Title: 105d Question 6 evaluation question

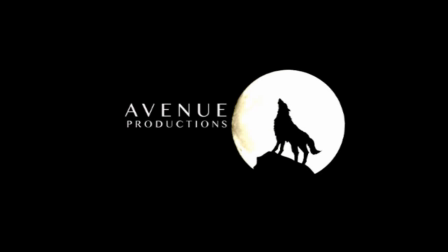(0:04)
group used Google to research the aspects of thriller. For example, we used Wikipedia.
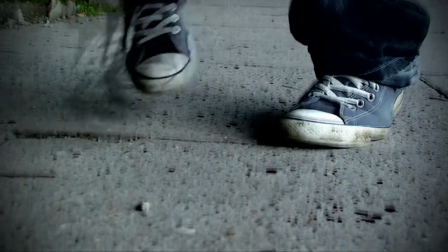(0:10)
We learned that to create a successful thriller opening title sequence, it must create suspense and tension.
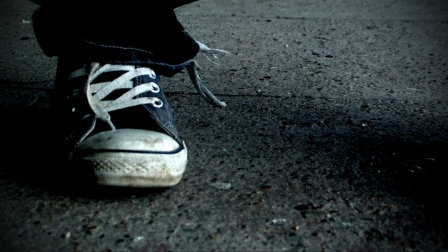(0:16)
We used YouTube to watch other opening title sequences. This gave us ideas to use in our own opening title sequence. For example, a shot from Arlington Road is very similar to one of our main scenes. This shot is where a boy is walking down the street with blood dripping onto the pavement.
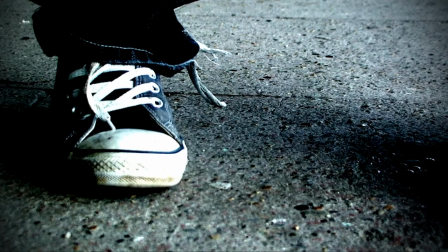(0:34)
We also used the college VLE, which provided us with links to PowerPoints with useful research of a genre thriller. From this we learnt that the opening title sequence should keep the viewer guessing what has happened or what is going to happen.
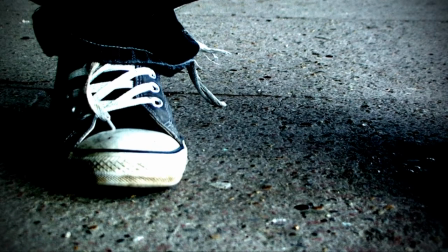(0:48)
This also saved us time by providing us with information without us having to research all of it.
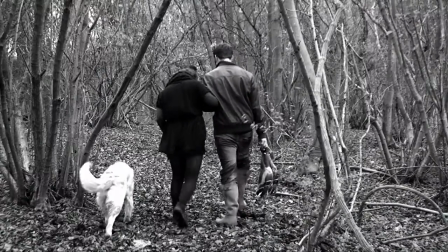(0:55)
The VLE also provided us to links with soundtracks to use in our opening title sequence.
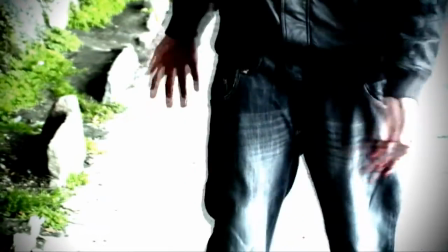(1:01)
This site was called Infocomptech.
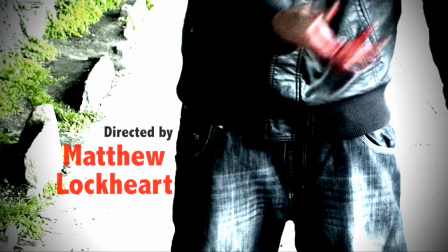(1:04)
This site was useful as the site provided an option of what kind of atmosphere we wanted,
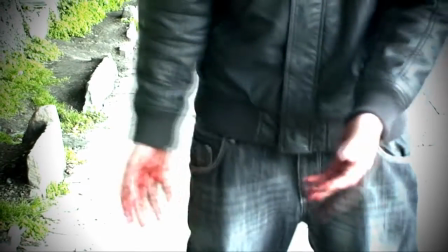(1:10)
which made it easier to choose a sound which fitted our piece.
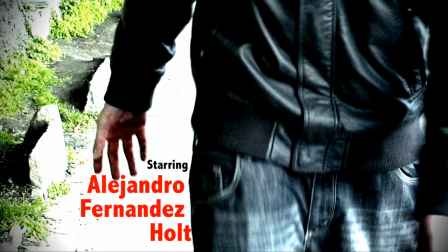(1:14)
We chose this atmosphere by ticking boxes with the feel we wanted. During the post-production process of editing our piece, the only software we used was Adobe Premiere and Adobe Photoshop. Collectively, we all had little knowledge of these two pieces of software.
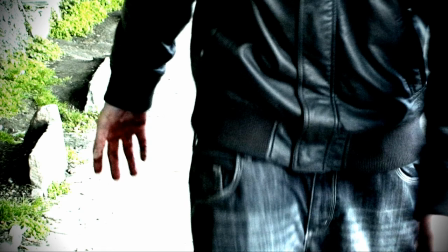(1:30)
Our raw footage gave us a brilliant platform to go on and produce the piece into a really convincing opening title sequence. Some of the techniques we used to do this are as following. One of our immediate changes to our piece in Premiere was colouring such as hue and saturation.
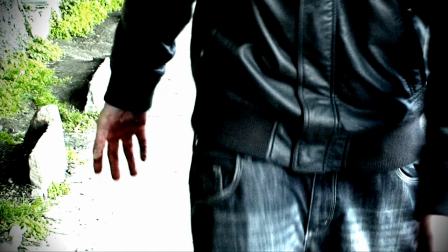(1:45)
To create the impression of flashbacks, we desaturated some clips so that they changed to black and white.
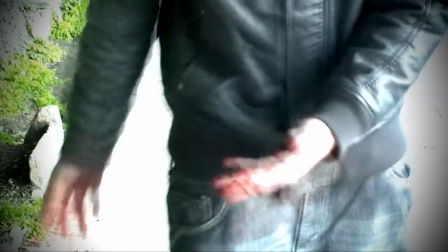(1:51)
Doing this created different dynamics resulting in time differences.
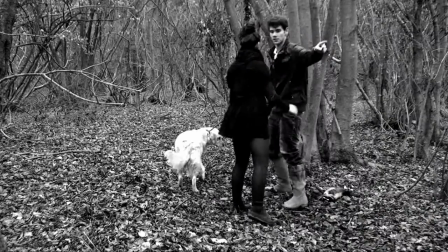(1:55)
To make the remaining colour clips stand out, we edited controls such as exposure,
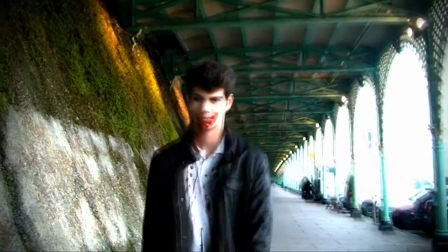(2:01)
white balance and saturation to bring out the warm colours which originally looked quite dull.
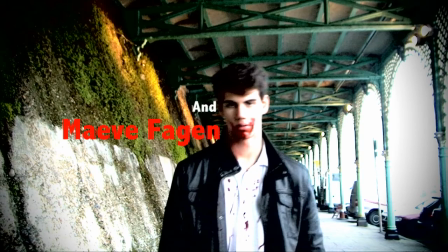(2:05)
Colour correcting was important as it made our piece look far more professional once finished. As well as it making it easy for us to parallel edit clips, Premiere also made it easy for us to incorporate a range of transitions to complement each clip.
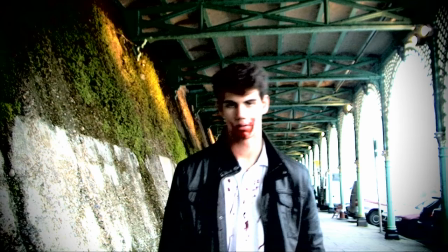(2:20)
To create an eerie opening, we used fades to introduce our title, but when our footage changed from clip to clip, we used flashes. This also gave the impression of flashbacks. Another key part in the editing process which gelled our sequence together was adding in our soundtrack.
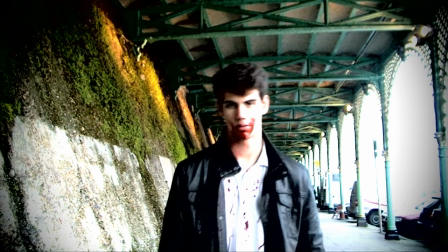(2:36)
The track which we took from incompetech.com was written by Kevin Macleod and called Bent and Broken.
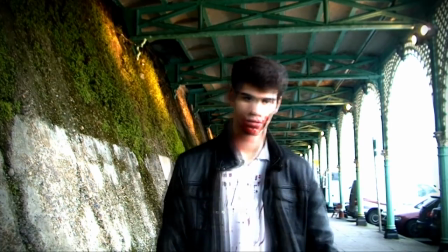(2:42)
The piece is a slow pace and exercises low-pitched sounds.
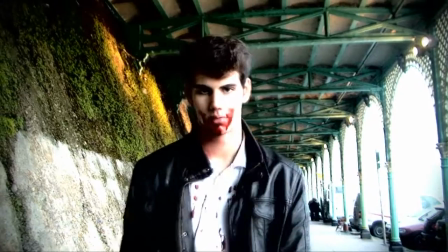(2:46)
The track is something you would normally hear from a horror, but when mixed with the thrilling clips, the track suits the thriller genre brilliantly as it uses thrilling noises in a minor key.
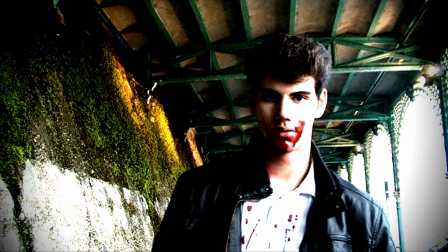(2:55)
Luckily, the track fitted excellently, and we worked around the timing of the track to try and accentuate the highlights, key parts of the track. To create production logos, we simply, as a group, decided on suitable names and then produced images and logos in Photoshop.
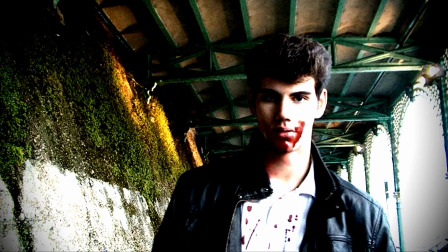(3:13)
We then imported the files into Premiere and used them as titles. On the whole, production logos are designed in quite a smart and minimalist way, so we made sure that we kept ours simple. Was one of the most important things we had to check.
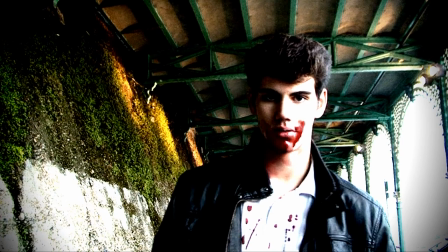(3:26)
This is because it would be a waste of time if we got to our filming location and set up the scene just to realise that the camera had no battery and we were unable to film. We checked this at college just to be safe. Other equipment we used with the camera was a tripod. We used this so our footage was as steady and professional looking as possible. This worked really well.
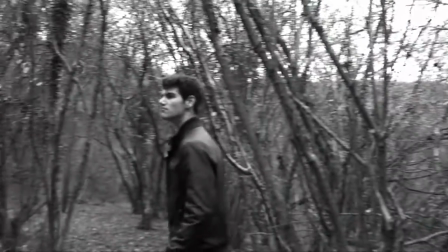(3:46)
It also meant we were able to experiment with complex camera shots.
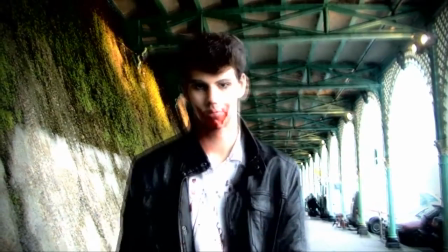(3:49)
For example, we took a low-angle long shot of the trees in the sky, where the camera panned them, creating a spinning effect.
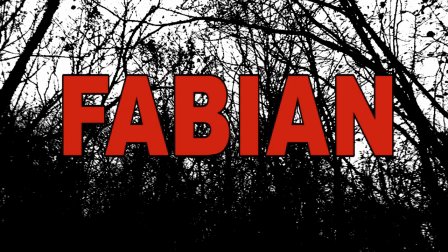(3:57)
This would not have been as effective as it was when using the tripod if we hadn't used one.
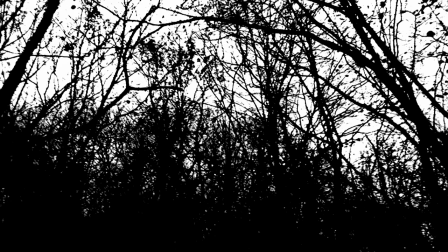(4:03)
When setting up the camera, we used manual mode. When used correctly, manual will give the best results. We set the camera to manual for both focus and exposure.